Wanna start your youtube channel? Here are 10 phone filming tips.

And then there's also shooting internally, so interiors, and it might be that a lot of you are shooting internally.
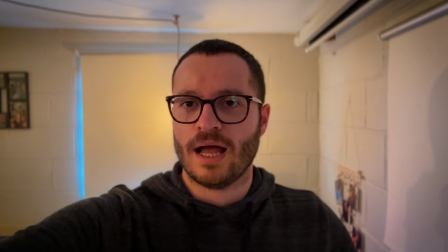So a couple of quick tips I can give there is... So here's the normal light coming from inside.
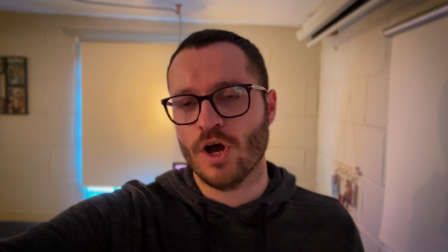As you can see, it's not amazing. Like, it could look worse, I guess, but it's not looking amazing.
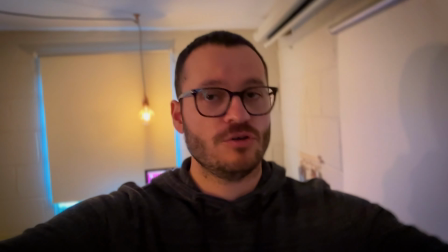So if you're near the window, it's to your side, and you just, let's open that up.
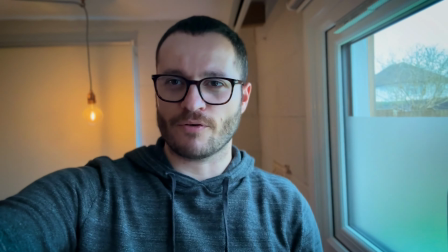Suddenly, going to get a burst of light from outside, and look, suddenly you have a more
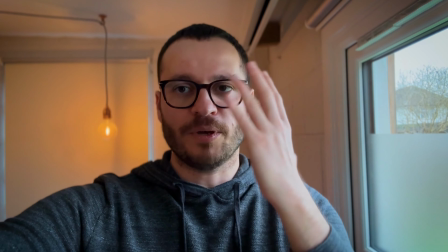three-dimensional kind of a look, because you've got half of me in the light, then half it's a bit darker,
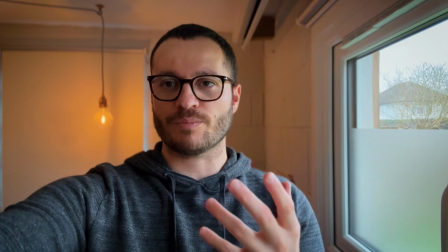but it looks a bit more exposed, it looks a bit nicer.
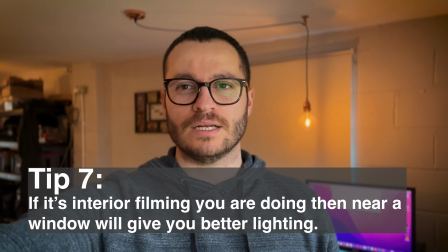Or you can just turn yourself a bit more and look, suddenly my face kind of gets
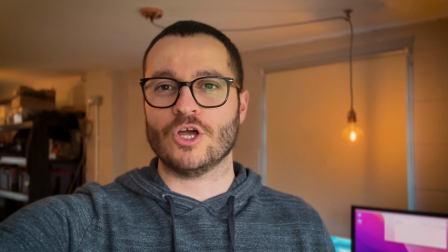obviously a bit more lit, it looks a bit better. So be near windows, you will get much better exposure.
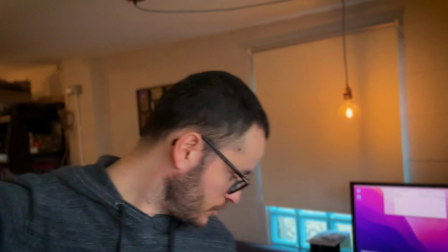And obviously also try open all of them.
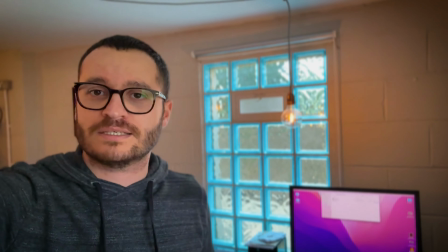So if I open this one as well and I have a bit more light, suddenly everything just looks a bit nicer.
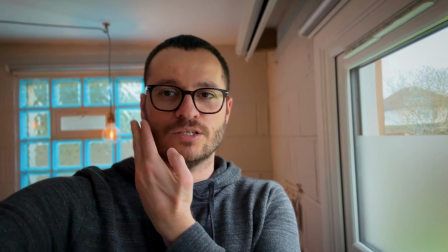But once again, look, side lighting, kind of, it's a bit more shadowy this side, a bit more light this side.
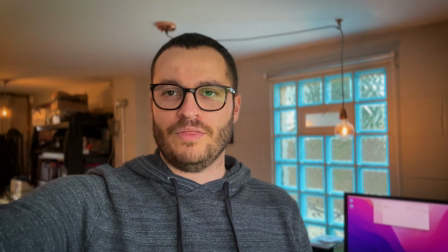And then as I turn the phone, you can kind of see that I suddenly look brighter, and it's actually a cloudy day today,
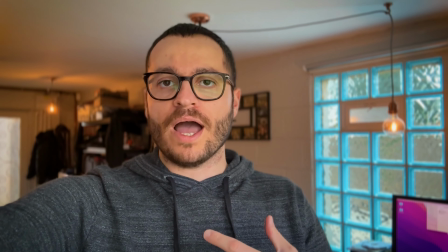so it's bringing in nice and diffused light, while if it was a sunny day and the sun was directly out of the window cast,
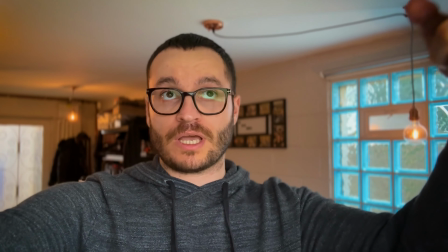it'll be a bit too much. But hopefully if it's not coming right through the window, then that would look pretty good too.
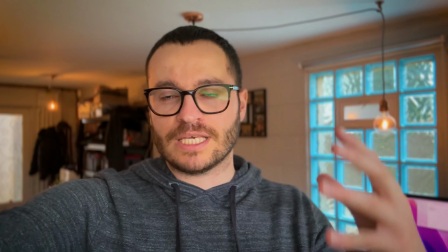But cloudy days usually give you a bit more control.
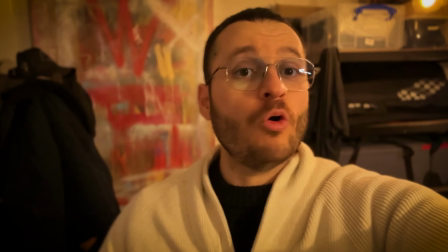So here is the difference an LED light can make, or even just a light that you can bounce off of a white ceiling,
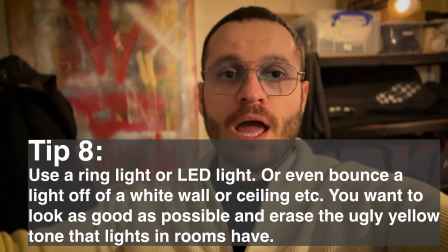or a normal light that you can diffuse and things like that.
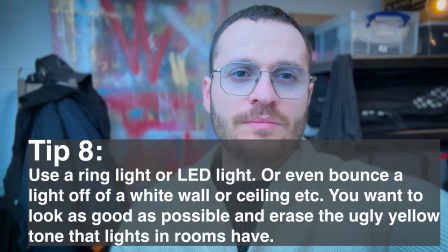If I switch it on, right, it took a second, but have a look at that.
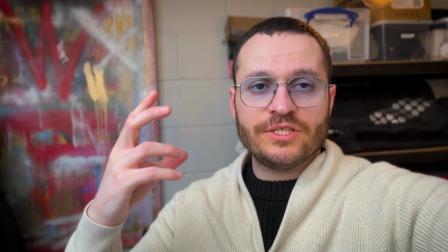There's a massive difference there, and this is more how it's going to look if you're getting light from a window as well, right?
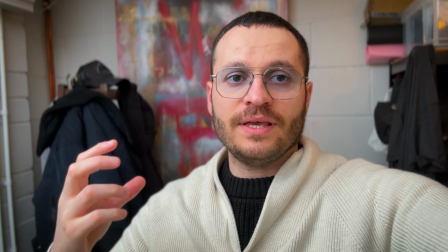It's going to look a bit nicer like this. So that's what you ideally want. It can be a bit distracting though, and it can be a bit uncomfortable, an LED light and a ring light. So you might even prefer to actually shoot near a window. Try your best not to shoot off of lights, house lights, because they can make things look really dull and not very nice. Once again though, phones are really good with automatic settings. So it could be that the ugly light is not as ugly. So that yellowy, it can be harsh, it can create silly shadows on your face, which you don't want. But it might be that the automated features on your phone, actually, it's not too bad. So if it's not, and you think what you see looks good enough, then go for it. But personally, I would be near a window, or maybe you have a kitchen and you've got one of those nice sliding big back door window things, and it's bringing in a lot of light. So sit in your kitchen next to on the island and do your video there, because that's bringing in a nice amount of light from your side, and it's making things look good. That's it for lighting, really. That's that tip. And then finally, it's a simple tip on your performance. Obviously, maybe you've never filmed yourself before, you're a bit nervous about all of that. The biggest tip I can give you there, guys, is just keep doing it. And at first you might sit down and start talking and you're feeling a bit weird, and it's just all surreal to you that you're filming yourself and you're trying to either educate people or entertain people. You'll get used to it. And don't allow yourself, you know, this is the psychology side of things, do not allow yourself to be put down because your first few takes might not be great, or your first few videos might not be great. You're only going to improve the more that you do these videos.